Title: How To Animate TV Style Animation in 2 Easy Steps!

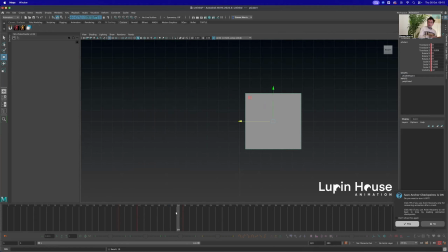1237s
So all we have to do is you take this key here, which is 90% of the way, and then you move it closer.
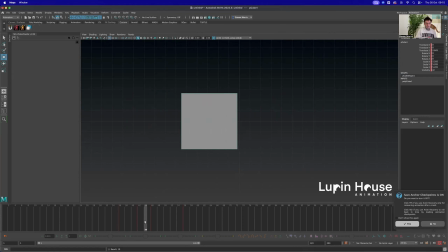1249s
So now you see here, ease in, and then the spacing gets big, and then it eases out.
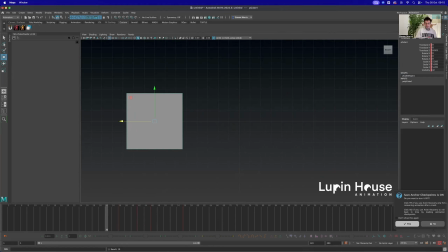1254s
So if we watch it now, see how we've got that nice timing, and we've got to ease in, fast few frames, and then a nice ease out to a gradual stop. So that's all you need to do. So you just need 2 extra keys, right?
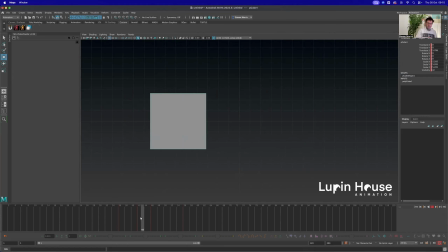1275s
So you need this one and this one, and then you grab the key here and you move it out,
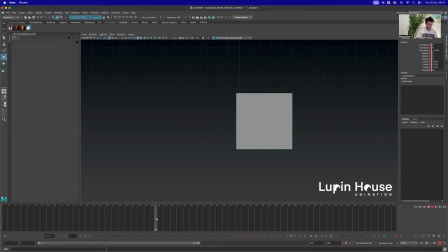1282s
and then you grab the key here and you move it closer, right? And that's going to give you the ease in and ease out timing. That's going to make your animation look cool. It's going to make it look snappy, but it's going to be fixable.
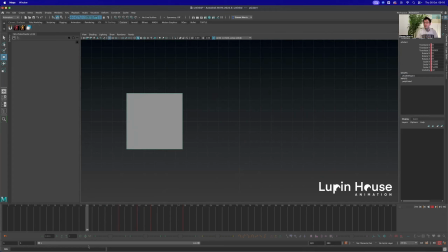1294s
That's better snappy than it is floaty, right?
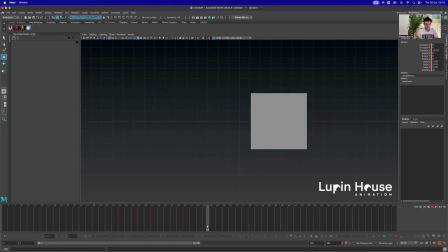1299s
So that's that. And then the other example that we have is if you need to do anticipation to go fast, right? You go back a few frames, and even then you can do the same sort of thing.
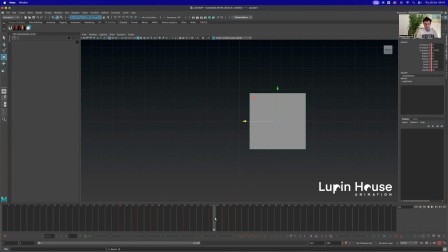1315s
So we can have an ease. So we'll go here, but it takes a bit longer. So we set a key here and then move it 2. So now it's taking a little bit longer, and then it goes back. But then we need to go slower here.
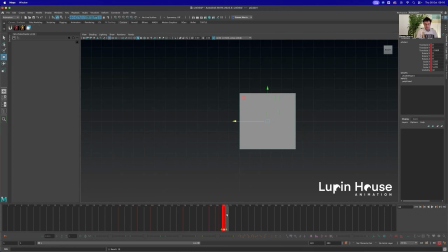1329s
So we'll grab this key, move it here, and then just move this one out a bit more. So we've got a bit of an ease. Right, so it's the same thing in the anticipation.
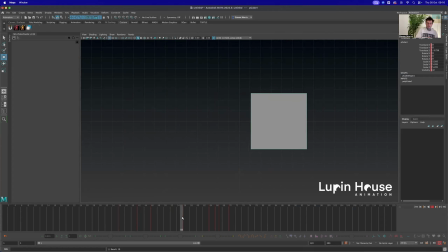1343s
So it's this, but on a smaller scale. So from here to here, right? And it's the same thing. And then because you got that anticipation, now on the next frame, we can shoot super far, and the timing,
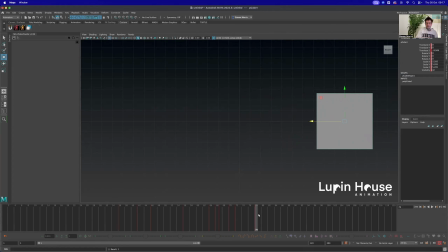1358s
you can zoom out, right? So I'm actually going to show you here. What's up? Sorry.
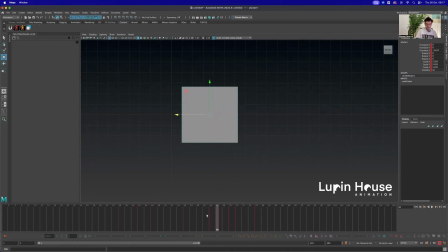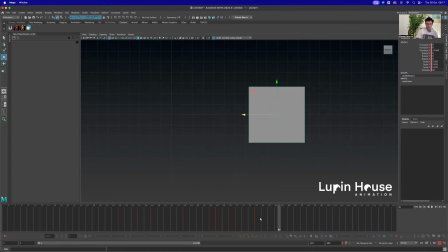1372s
Right, so we've got the anticipation. Right, and then we've got the ease out, but let's just make the spacing way bigger.
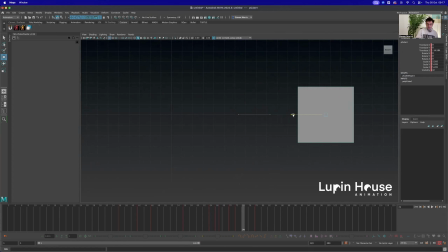1379s
So I'm just going to make this one huge. And then we're going to do an overshoot. And then come back to this one.
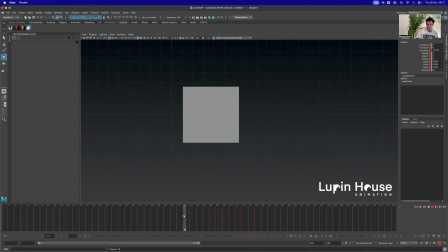1399s
And that's the overshoot.
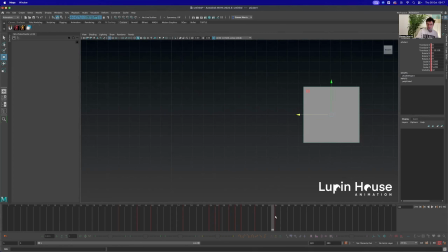1406s
Too slow.
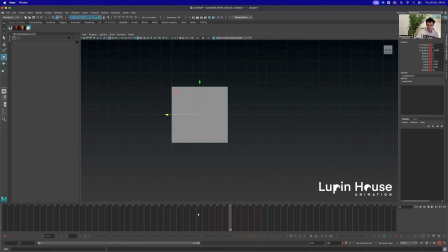1426s
Something like that. Right, so that's the overshoot.
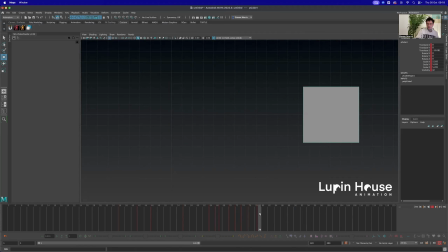1437s
And you can see here, it's coming to a dead stop, maybe too abruptly. So if you set a key here, you delete this one, then you take this one here, set it here, and then you move it.
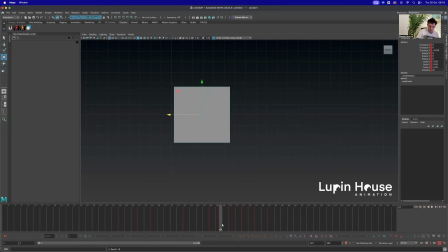1449s
Same thing we just did. You move it back to here. And you've got to ease out of the overshoot.
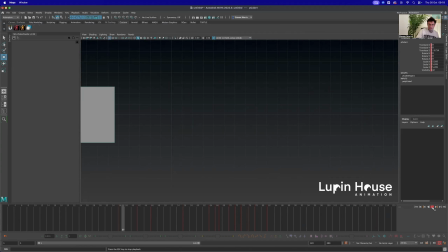1457s
So it's a bit softer. So just ease in, snap, and take an overshoot.
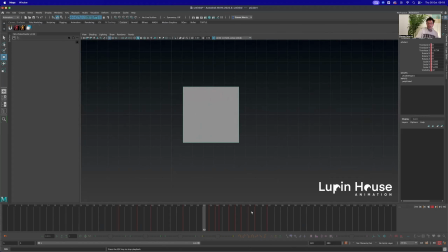1463s
So that's the 2 things you need to have in your animation. And the anticipation can be big, slow,
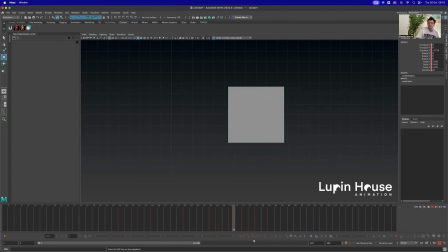1470s
overshoot can be big or slow, but that's the formula for how to do it in Maya,
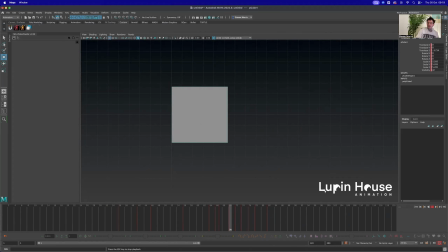1474s
is you just create 2 extra keys, move them closer or further away.
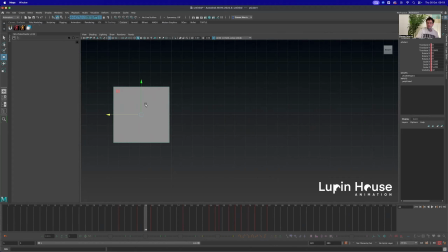1479s
And what that's going to do is it's going to increase the amount of time it takes to get from one key to the other and make it longer.